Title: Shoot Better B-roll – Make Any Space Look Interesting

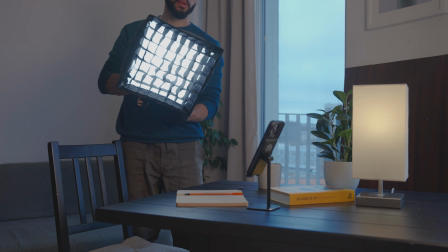So I decided to play around with an LED panel, and I set it up highlighting the background,
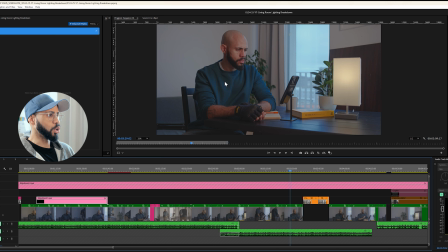which kind of gives me a halo from behind, a glow from behind, which would kind of help separate me from the background.
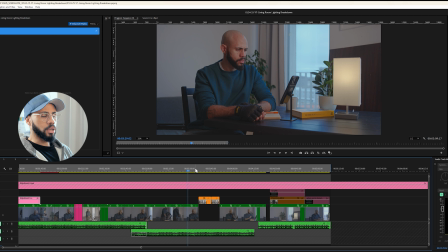But then it felt a little bit too music video-y. It didn't really feel that authentic because where would that light be coming from?
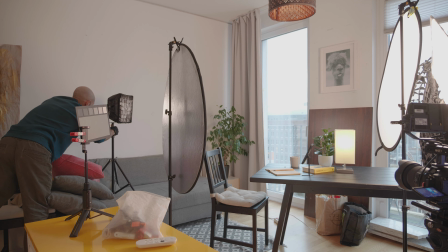So instead, I set up the light as a regular contour.
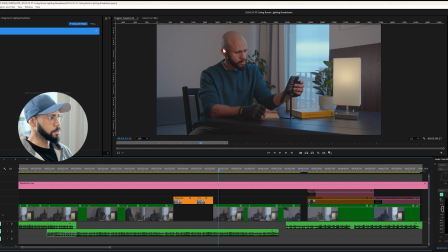And here you can see how the whole right side of the image, it has a little bit of a sliver of light, and it's not very powerful, so you're not tempted to ask, where is that coming from?
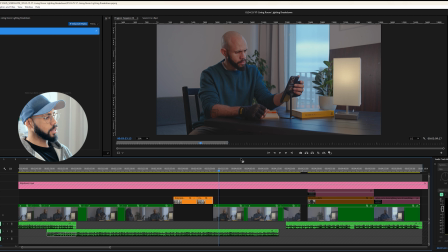It's just a little teeny thing there. It could be another window, or it could be another lamp.
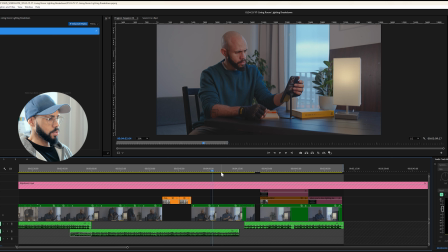After that, I felt that my white balance had kind of drifted. I don't know what I did, but I corrected it and set it to the correct level of tungsten, and my skin tone snapped back to normal. And here it is.
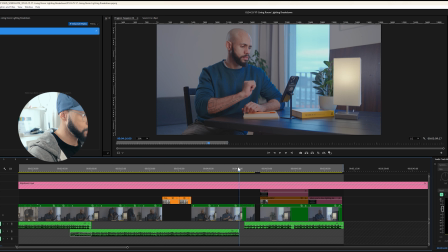I'm basically ready to shoot. This is it. This is the shot.
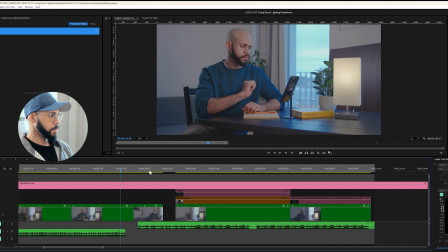It does feel a little bit too bright, but I'm gonna correct everything with my color checker, which contains all the information that I need to snap everything back into its correct values.
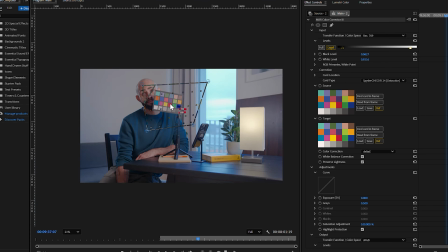By everything I mean the white balance and all the colors. I have a whole video about color checkers and how they work.
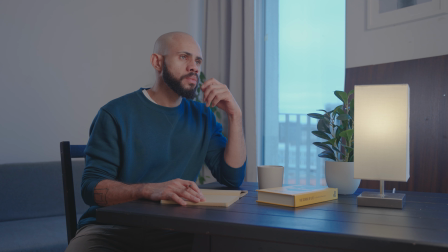Check it out, it's somewhere on my channel. So here's the final image before color grading, and here it is with color grading.
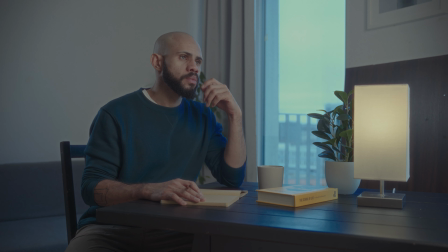I got this grainy and cinematic look using Dehancer. It's a film emulation plugin. Check out the next video to see the full color grading process.
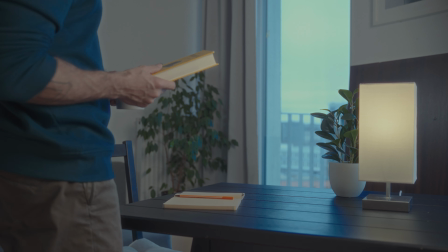The fun part of learning is when you're able to apply a lesson from one part of life to a totally different one.
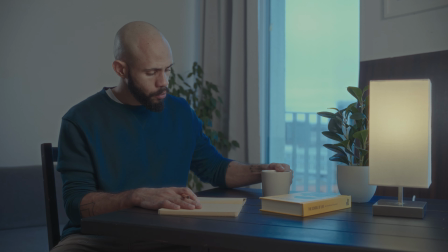Coco Chanel said, "Before you leave the house, look in the mirror and remove one accessory."
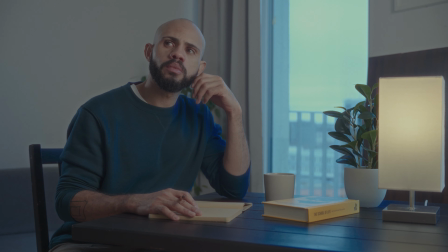So before I hit record, I look at the shot and turn each light on and off to see what it does.
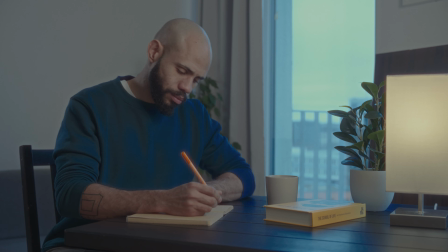And I usually end up using less than I started out with.
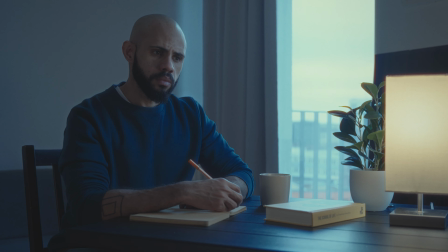In this case, I got rid of the LED panel on the left and turned the key light down really low.
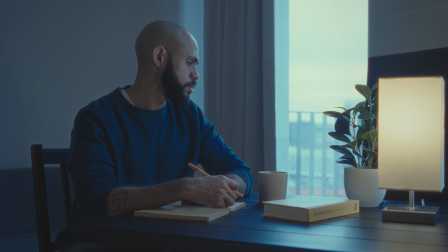And sure, if I had a clearer idea of what I wanted from the beginning, I would have gone straight for this look, but where's the fun in that?
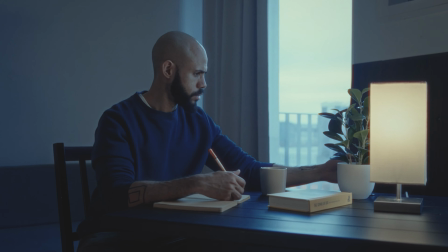Now, if you look carefully, you're gonna see a subtle change. What you're looking at now is 100% generated by AI, which is really cool,
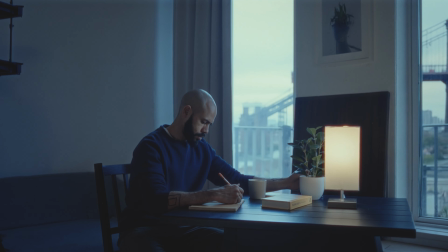but also I need to figure out what I'm doing with my life because this is how I make a living.